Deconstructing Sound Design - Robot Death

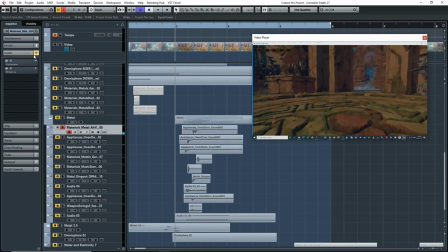So this is basically me recording my oven door. Sounds like that.
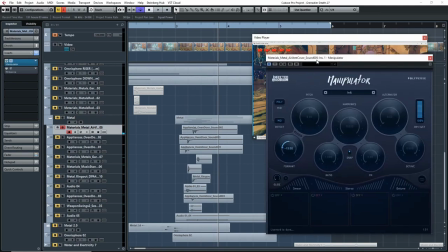And then I, of course, I pitched it down with the format here, as you can see here. So I just pitched it down 15 on the format.
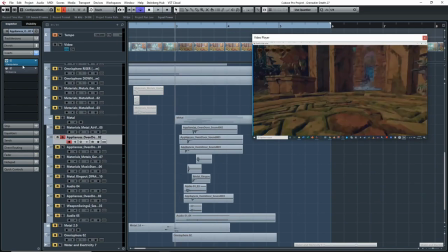And this is another take I did of the same thing. And I pitched it down as well, 21. So let's hear that.
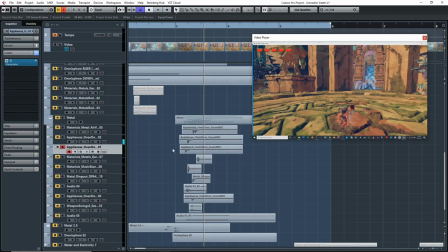And I think, yeah, another sample. So I took three, I did three door closes and this is what it sounds like and I did the exact same thing for this one down 24 so a bit lower so
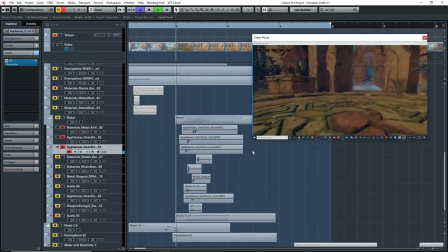all very similar so if I play them together it sounds like this right
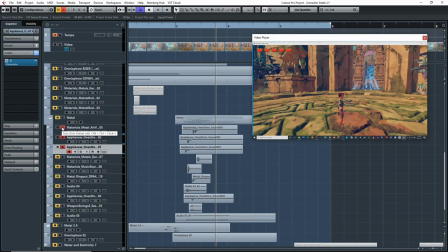so kind of spacing them apart so I want a bigger a more defined impact if they're too close together it just sounds like a one big impact and it kind of loses its edge I guess so I thought I thought that was more effective so anyways let's keep it going here down here
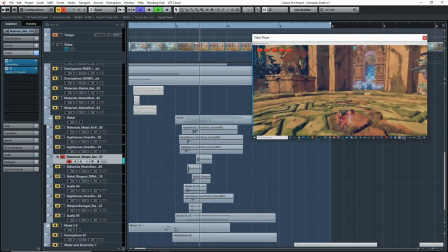I played... what is this? Oh, yeah, so this is a garbage can that I was just bouncing around on the floor, or I just hit down on the floor.
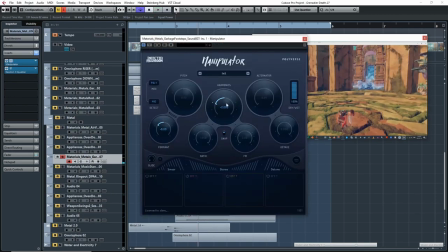All I did here was I pitched it down a bit and I brought some harmonics, some lower harmonics in with Minimpulator.
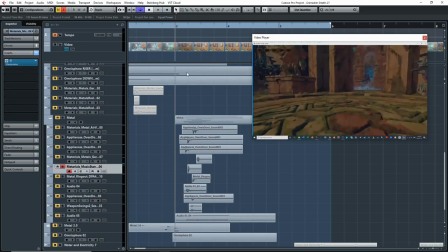Sounds like that. What do I have here? This is a music stand I was, again, just hitting around on the floor, and same idea here.
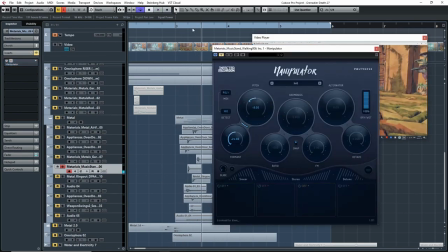I just pitched it down, so if I play it by itself, yeah, pitch it down. By the way, if you hear the reverb, it's because I grouped this whole metal into a reverb, so that's why you're hearing a bit of reverb, but I'll show you guys that afterwards.
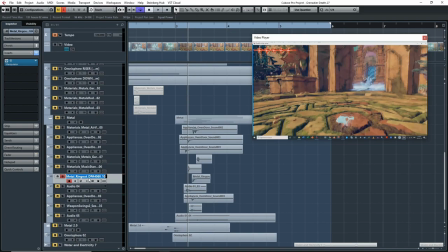After that, I added some, what is this, metal ring, so this is probably from a sound pack, so let's hear it. Nope, maybe not. I'm not sure where this comes from. But anyways, I just pitched it down.
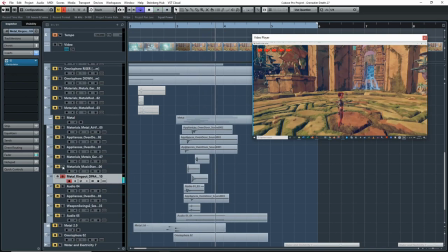Might have been from GDC. So that's what that is. So if I play it all together up to now, let's see what we got. That's what we have. All right, next, I have this. I'm not sure what this is.
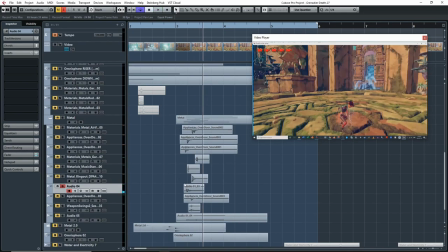This was probably an impact sound from, again, S-layer that I probably manipulated a bit or just did add some sort of effect to it. It sounds like this. I just thought I think I thought it had kind of that metallic quality so I wanted it in the sound as a bass layer so that's why I put it there.
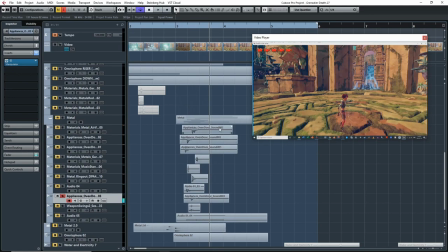Another oven door closed which is actually the same sample as up here.
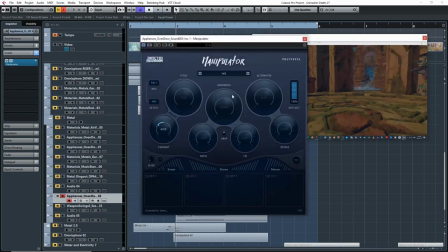I just I just placed it at a different place so it could have a different purpose and I pitched it differently so it was a bit higher pitched this one.
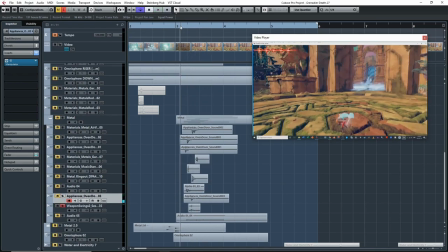There you go and then this is a weapon swing sound.
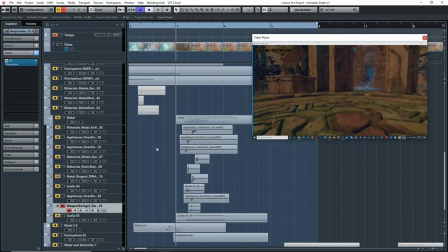Probably again the weapon swing to just intensify the impact of the metal probably
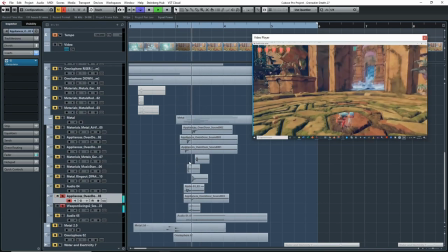into this impact so let's hear it together so that's what I was going for and it looks like it this one impacts as well so it's very minor but if you play it without it this is what it sounds like right
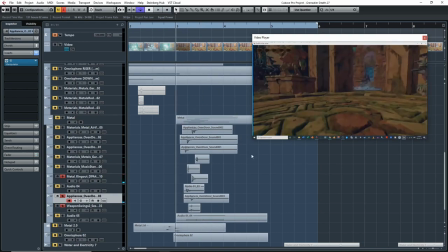but as soon as you add that swing it adds just that bit of a little actual touch of intensity right So anyways, that's why I put it in there.
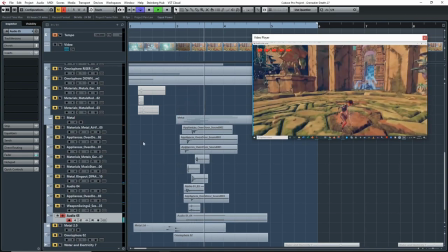And then finally, this, which is just, I think this layer was just me dropping some metal bars on the ground, which I just left as is, I think. So all together now.
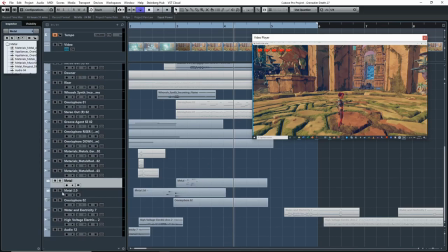So that's how I created that first impact sound. So there's more metal sounds here.
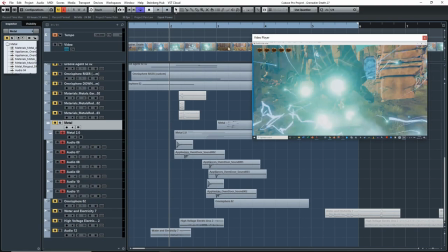And these I put in, as you can see earlier in the shot, because as you can, if you look at the video, you'll see the arm and the legs of the robot fall before the rest of the body falls down so